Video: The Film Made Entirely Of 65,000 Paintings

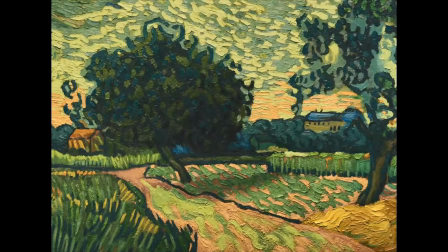246s
The journey takes us to many fantastically realized locations and some equally interesting characters,
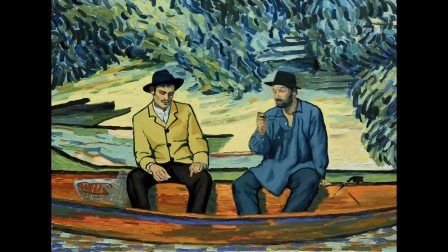252s
and this is where I think the film is truly a unique watch.
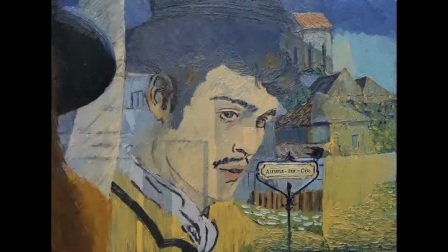256s
Because Armand is slowly piecing together bits of information, we too are learning more and more.
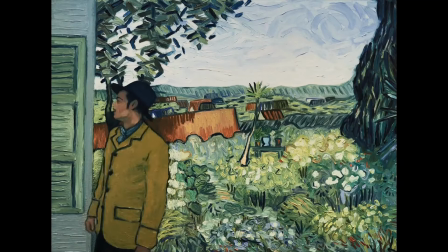262s
But I don't think the engagement necessarily comes solely from this type of detective story.
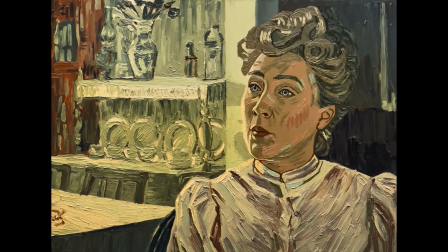267s
I think a lot of what keeps the audience engaged is the characters, and the conversations that tell us how Van Gogh affected them,
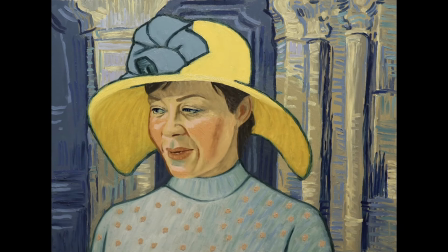274s
how they were all fairly enamoured with him, save a few outliers, how his passion and drive for art really stuck with them.
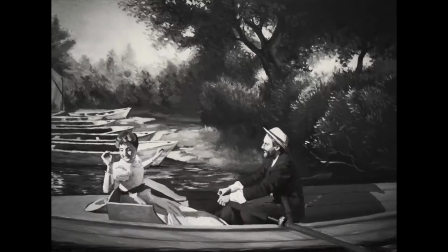281s
This is where we really get an insight into how the man worked, something we will never truly know.
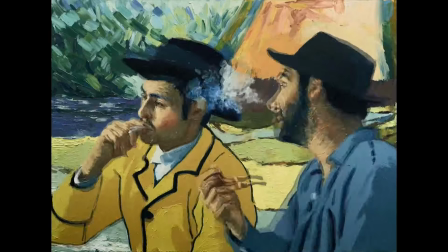287s
Each new conversation shows a new side to him, it makes us feel like we ourselves are getting to know him.
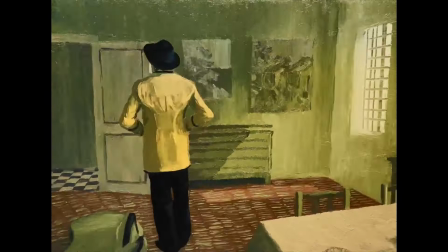293s
This is where the film has its own criticism.
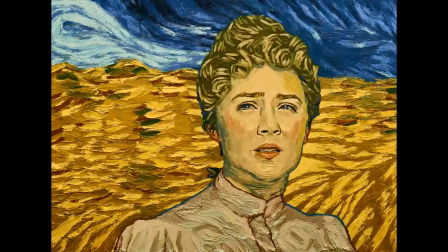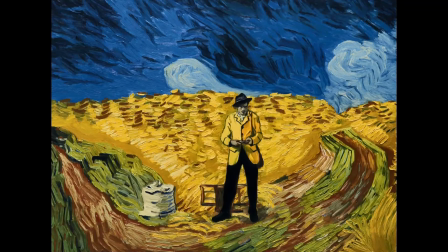306s
As much as this movie is an absolute visual masterpiece, I think a lot can be taken from that one quote.
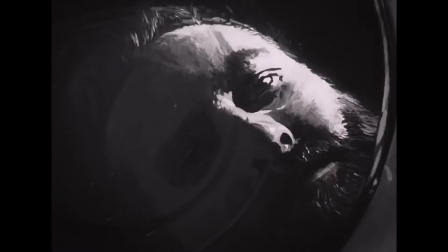312s
The story is interesting and captivating, but I think where it focuses on the reasons for Van Gogh's suicide are maybe overspent.
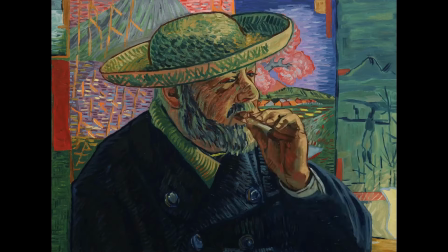320s
Suicide is a complicated thing, and I am certainly no expert on the subject,
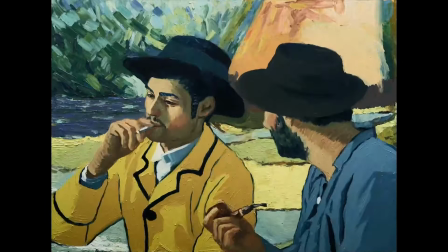325s
but I do think you drive yourself crazy trying to pin down the exact reasons a person would do such a thing.
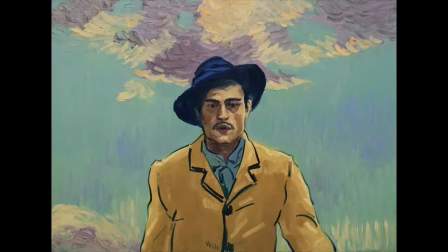331s
It can sometimes make processing the whole thing a lot easier when you have something concrete to point to, and say, this is why that happened.
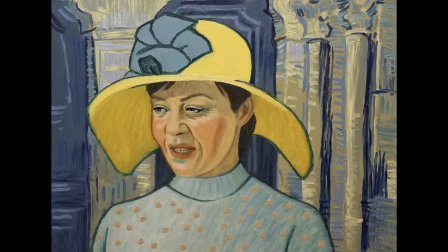339s
But a lot of the time, there is no concrete thing. As we learn from all the different characters, everyone has their theory as to what happened,
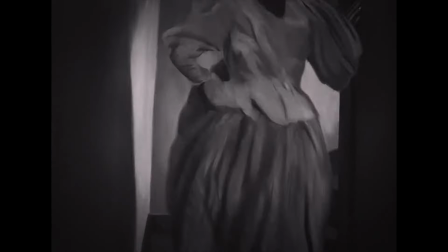346s
when in actuality, it could have been a combination of all of them, or none at all.
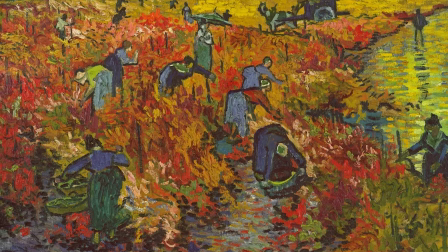351s
All we are left with is a lifetime of work that will live on forever, and ultimately, how we interpret that is only down to us.